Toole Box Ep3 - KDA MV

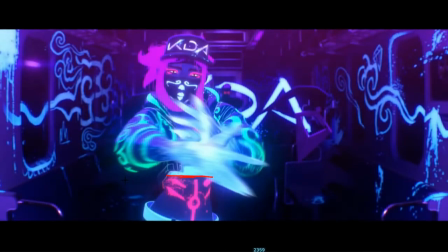[12:50]
I wanted to tackle spacing a little bit more in this video, but we're running out of time.
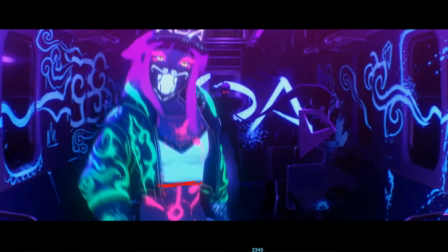[12:55]
And I know that the spacing in this will take a long time to pull apart.
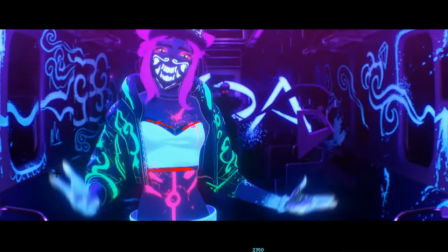[13:00]
Like it's fairly like tight spacing throughout the whole thing,
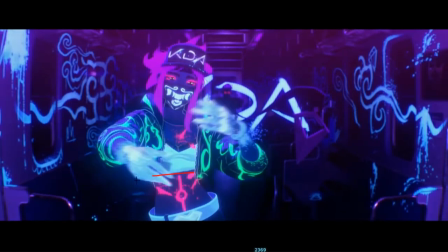[13:04]
with the like large gaps reserved for these faster movements that they do, like through here when all the blur is happening.
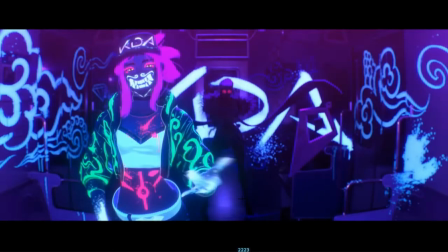[13:10]
Then they'll like hit a pose and the spacing will go really tight again.
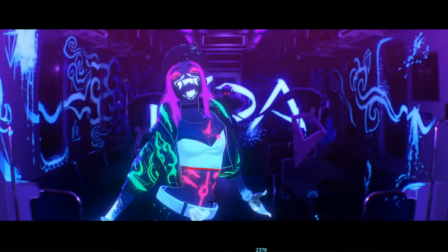[13:15]
It's like a little bit cartoony, but also like has like a flair to it.
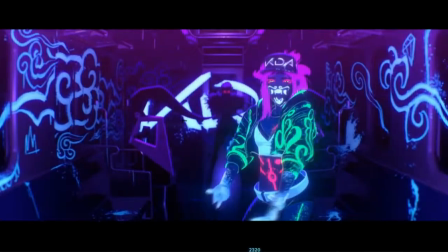[13:25]
It's actually seen really clearly in these moments when the train's normal lights come on.
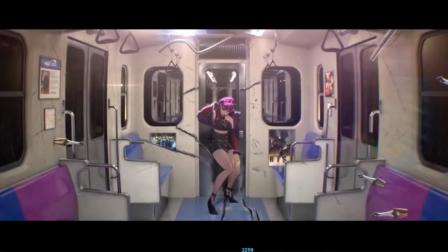[13:31]
So right here, she'll do this thing where she's like down here holding this pose and this hip spacing, like it's pretty tight.
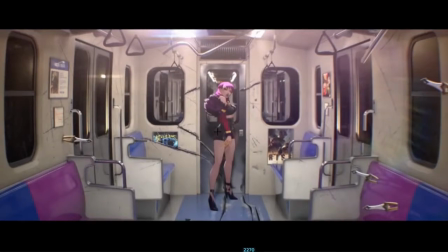[13:39]
And then she'll come up, hop, hits it here, and then continues to hold.
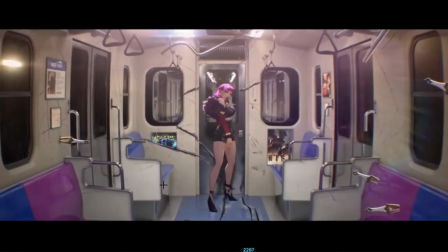[13:46]
So it's like this nice slow in, slow out kind of a thing.
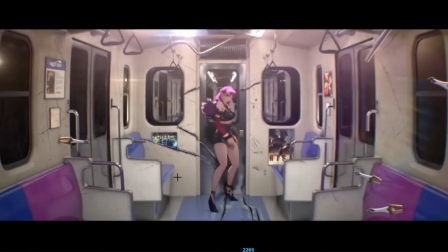[13:51]
Although the out is like way faster than the in.
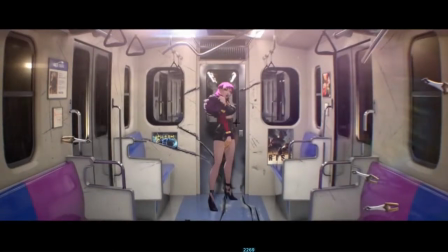[13:57]
You get this like really nice slow in pose right here. And she's doing something similar to what the original girl was doing, this one right here.
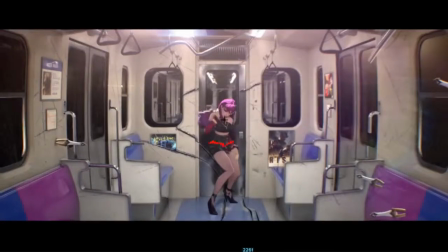[14:08]
In the beginning, this pose, she's like mirroring this pose a little bit with this right here, the shoulder forward, torso twisted.
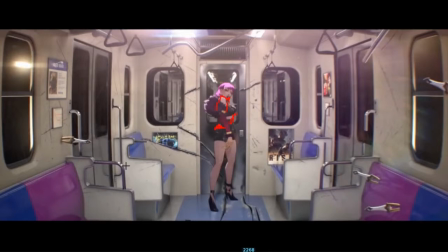[14:18]
Yeah, it's pretty cool.
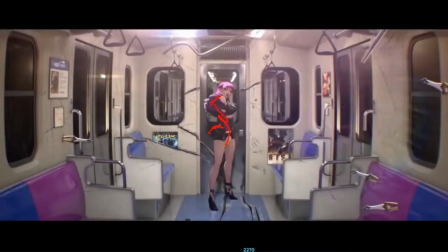[14:22]
Yeah, there is another move that I wanted to get through here, all of this really nice stuff,
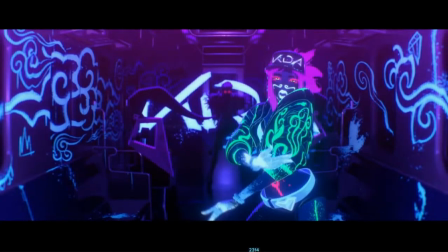[14:27]
but I knew that going into this I'd bitten off more than I could chew, so yeah,
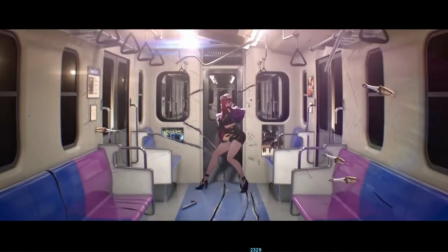[14:32]
I think that's enough for today.
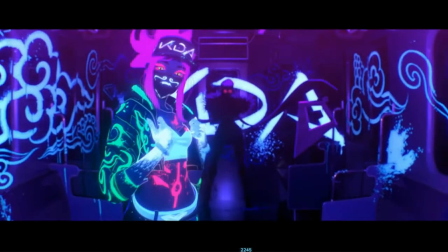[14:37]
Let's go over some of the stuff that we talked about really quick. So we talked about appeal again.
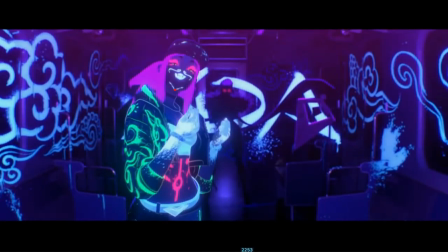[14:42]
We talked about how building personality into specific gestures, like this chin dip right here,
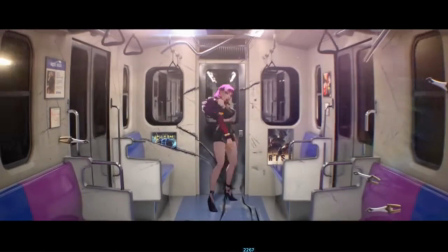[14:48]
helps sell the character and helps like further drive that appeal. Oh yeah, we talked about squash and stretch through
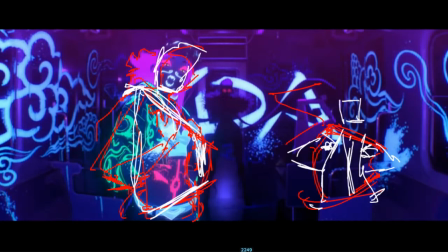[14:57]
hitting these poses right here and thinking, well, we could do things front on, but it's more appealing if we turn it to the side and twist it a little bit.
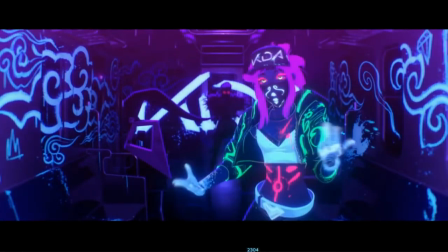[15:04]
We talked about picking up movement from the character midway through right here.
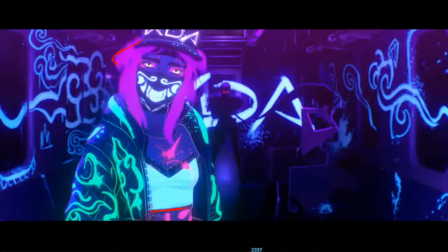[15:11]
So we assume that because we see this hair simulation sort of happening in the background, and she's also continuing over to the right of screen,
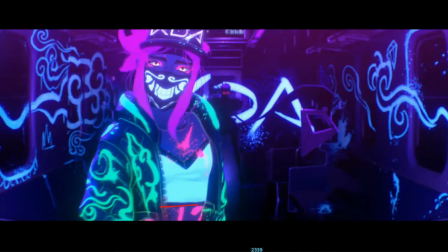[15:18]
that she was doing this sort of bouncing movement before the camera picked up on her.
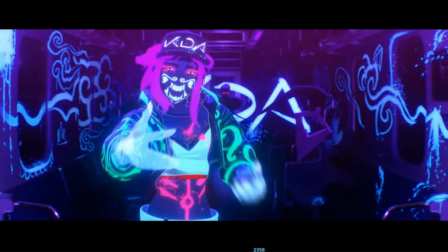[15:24]
We talked about squash and stretch as well quite a bit through this bouncing section, and it wasn't necessarily like a hard squash and stretch.
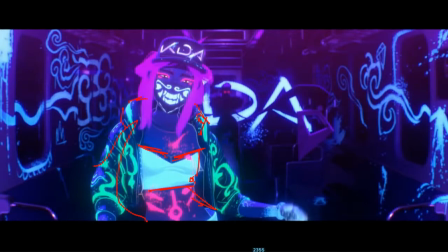[15:33]
It was more told through motion blur and these shapes, right? Like this shape of the white shape of this top, and these shoulder, what do you call them, parts right here next to the head, and also the motion blur.
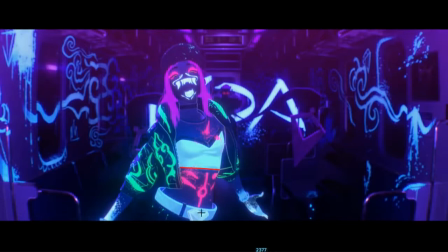[15:48]
And finally, we talked about how the hip drives everything, and that was especially evident through this like hip twisting part at the end.
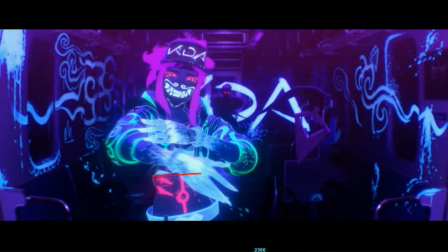[15:56]
How it's like leading the action, and then the torso is kind of echoing it, and then these hands are doing moves on their own, but they're echoes again of what the hip is doing.
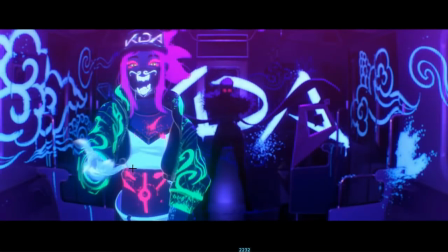[16:07]
Yeah, that's it. Okay, cool. So thanks very much for hanging around. Hope you all have a wonderful Friday. Tune in, I guess, next week for Monday's episode of Toole Box. Have a good one.